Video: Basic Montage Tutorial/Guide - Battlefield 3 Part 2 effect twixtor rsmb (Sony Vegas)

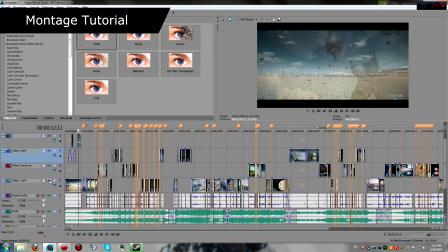But yeah, let's go over some of the effects I'm using.
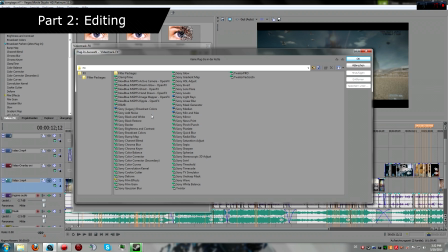I'll just like gather all the effects which I'm actually using, and we should start out with, let's see,
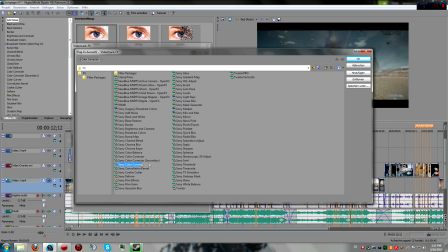color corrector first, then Sony color curves, so you can see them up here. I don't know if I've highlighted my mouse, so I hope you can see it and can follow probably. Then what else do we need?
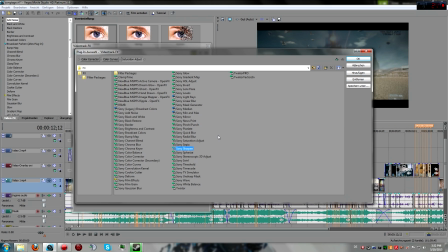Sony saturation adjust. You can use sharpen. I sometimes use it, and I will definitely use it for some of the clips.
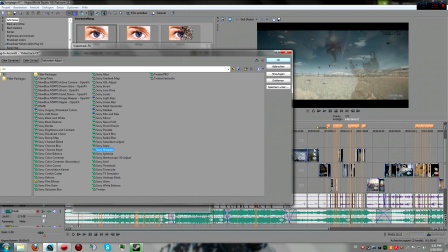For example, for those right here, which are MP4, not for the WMV and the AVs.
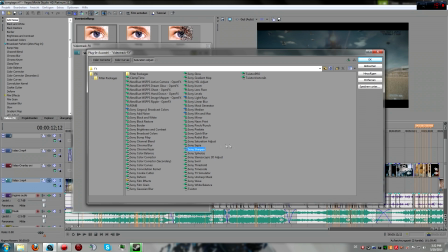I mean AVIs, because they're already good enough. So I will just let that not use it. I will normally just like use it and reduce it to none or just to 0.1. What else do we have? Twixster.
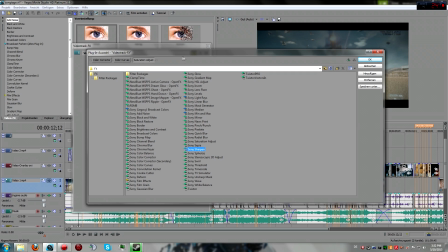I will go over Twixster and rsmb in a minute because they're like separate effects which are pretty CPU intensive.
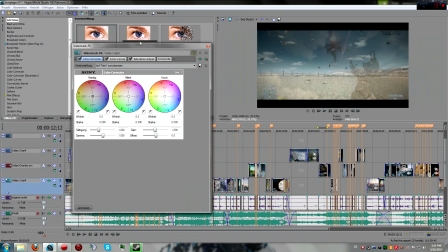But yeah, okay, so those are my the settings I'm using mostly.
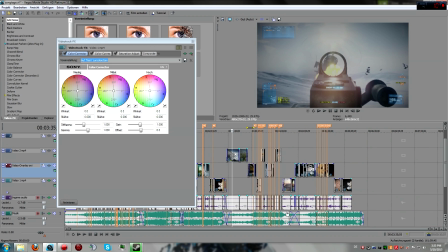Let's just find a nice actual part of the video where I can show you that.
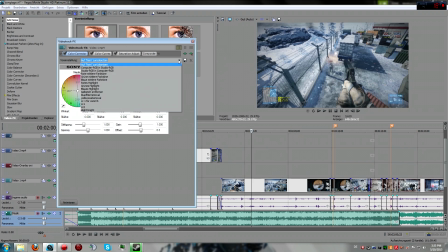For example, like this here. So if we increase the, I have a couple of them. First would be CZ1, which is this right here. It isn't really doing much. It's basically just, since we all know there's like a kind of blue filter above most of the Battlefield maps,
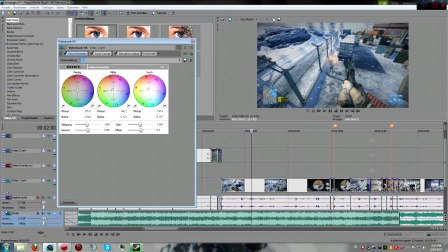I've just pinched it a little bit towards the yellow side of things, and I've increased the, my thing is in German, but the actual like saturation, the amount of color correction, the amount of color you increase, I've put it a little bit more to 1.4 right here.
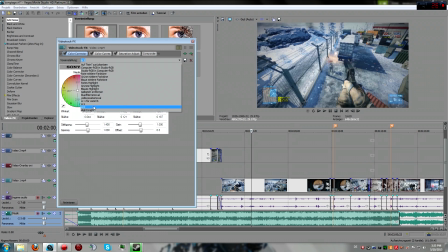So you can just play a little bit around with it. There's not too specific. Right here I think I've increased even a little bit more. Always depends on the clip how good it actually might look. Right here, another thing without any color changes, only increasing the brightness a little bit.
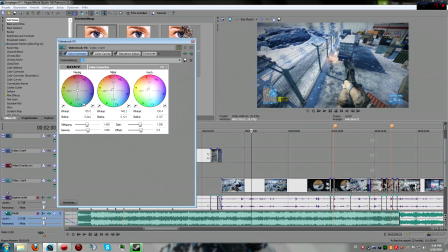I normally go with that one or with that one. For that one for commentaries mostly, this one for montages, because I will have another one. This right here is pretty easy. I have a preset, Contrast HD. So you see it makes the picture a little bit brighter,
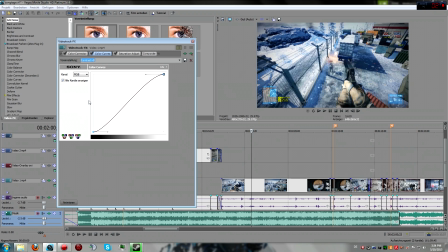and it will actually get a little bit darker after rendering, so it might look a little bit overkill in the preview window right here, but will look a lot better in the final product. And what I've done right here is just put those and drag them up here. You can see this makes them really bright. This one can make it like brighten this way.
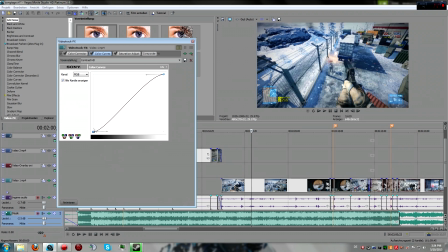And you can just play around with it a little, and if you want to like copy mine, I just have this line kind of. It's not the exact thing, so let's put this one again. So for the saturation adjust, which is actually the main like thing which I think makes my monitors stand out a little,
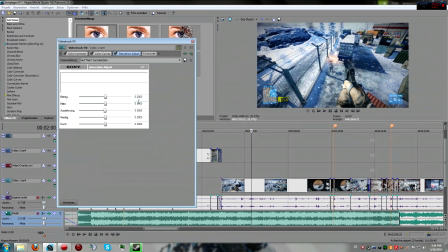because I like having them like with a little color correction stuff and saturation adjust, because I'm not a big fan of just like epic music and put the clips in, no sync, no color correction. I think this looks a little boring sometimes. So what I'm doing is, let me see, low montage.
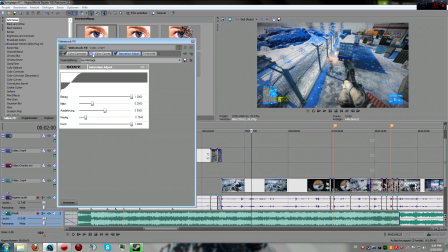This will definitely look overkill right here because I have it in comparison with, not in comparison, but in addition to the other one. But what it basically does, maybe I can find a better clip to show it you guys.
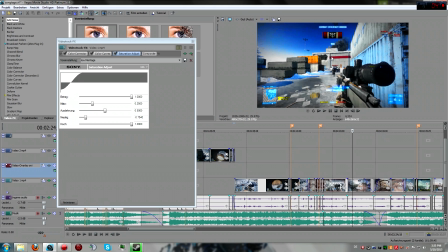It'll increase some of the actually strong colors, so it's kind of a Sin City effect. You can see the red right here and the blue. Everything is pretty strong, and the stuff which has like not too much color, like the ground, the weapon, and those containers right here, they are getting actually gray or becoming gray.
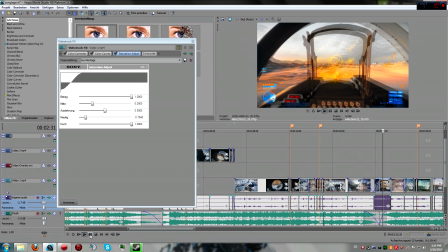So if I can show you right here, you can see like where the sun is like coming down.
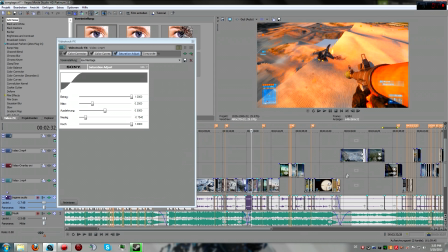It's actually bad clip since there's like a little drag in there.